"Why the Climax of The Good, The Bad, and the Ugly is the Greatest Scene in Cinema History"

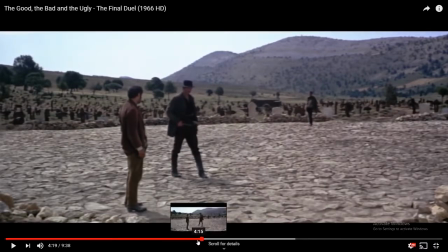that right there I'm gonna reshow it is my favorite part of this
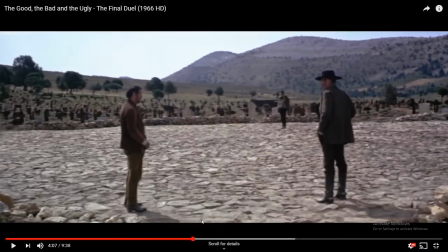whole scene okay now angel eyes here the the guy in dark and of course you have your classic symbolism the the bad the the bad guy is wearing all black that's that's classic but as you watch right here he has
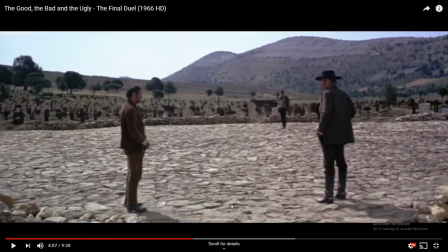to get between blondie and tuco and notice
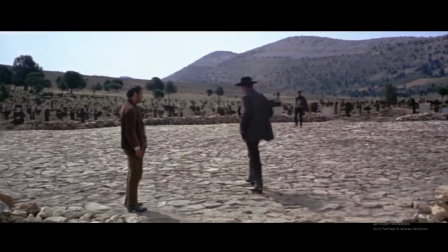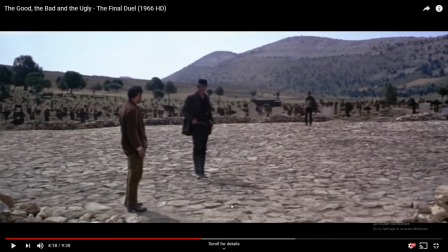how he turns his back to the good to blondie he's not turning his back on tuco because once again you know of course they're not friends but he thinks that blondie is an honest man he thinks that blondie will not shoot him in the back but he is not confident that the ugly
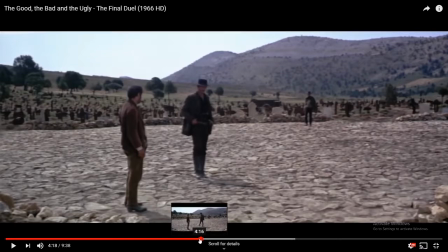tuco won't shoot him right in the back so he's he's very showing that he uh turns his back to blondie and not to tuco and
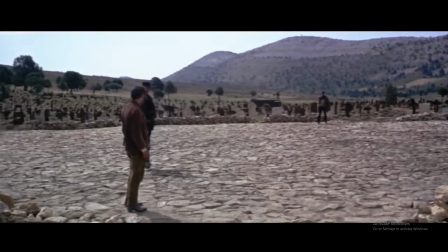of course it's just great imagery that they're in a cemetery okay
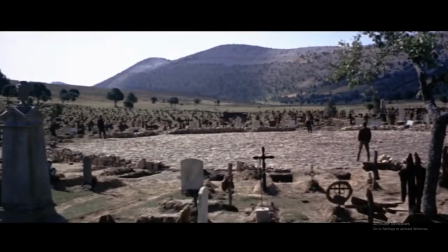the music stops here and now here we are three hours of film building up the history between these three men they all hate each other.
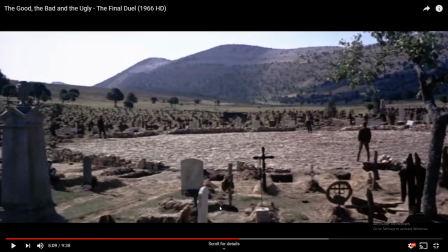Blondie left Tuco to die. Tuco left Blondie to die. Angel Eyes and Blondie have had their fights. Angel Eyes tortured Tuco. They all have reasons to hate and kill each other. And now we're here. All three of them are facing off.
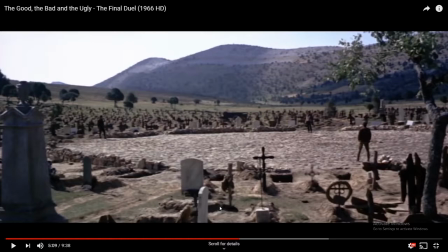And your first time watching this, these next few minutes are the longest minutes in your life as you have no idea what's going to happen. And the director, the genius Sergio Leone, sure takes his time with this scene.
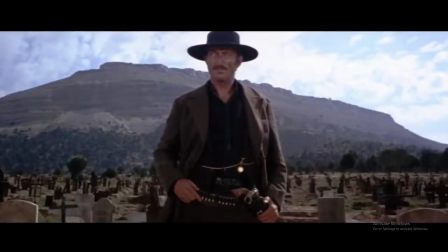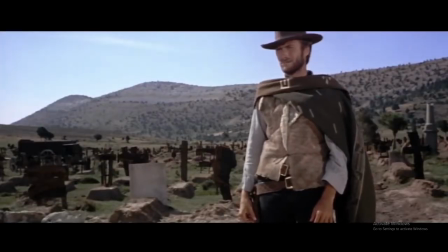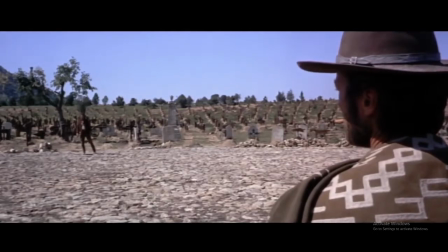and here we go now
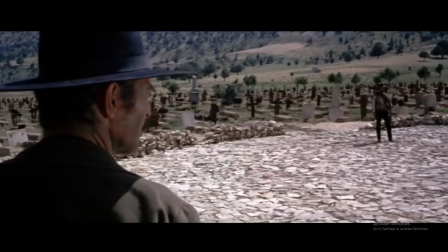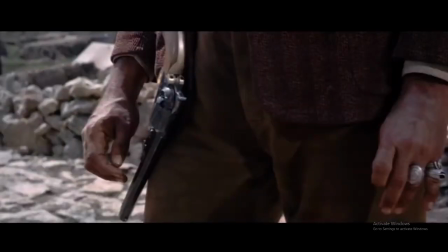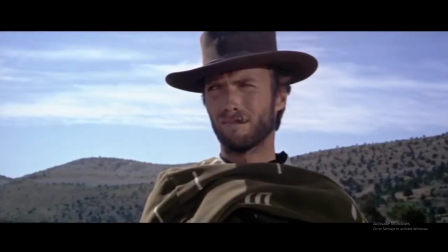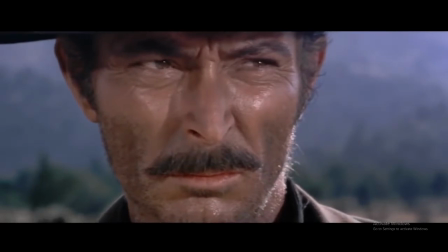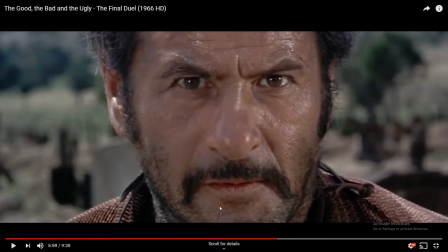we just can analyze what each of these men says in their eyes all right
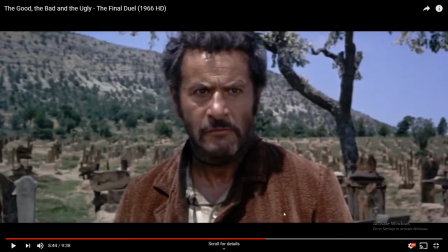so tuco his eyes are quickly darting between them tuco doesn't know what to do which of these guys is more of a threat which one do i shoot first which one's gonna shoot at me who needs to be my target because i can only fire it one at a time now of course
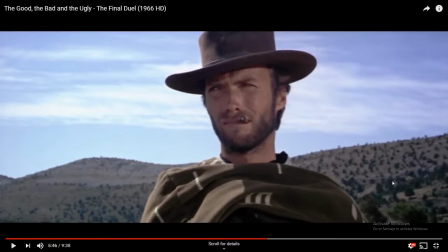blondie seems like the cool guy very relaxed and that's of course because he has complete control of the situation and he knows it and it's revealed why later angel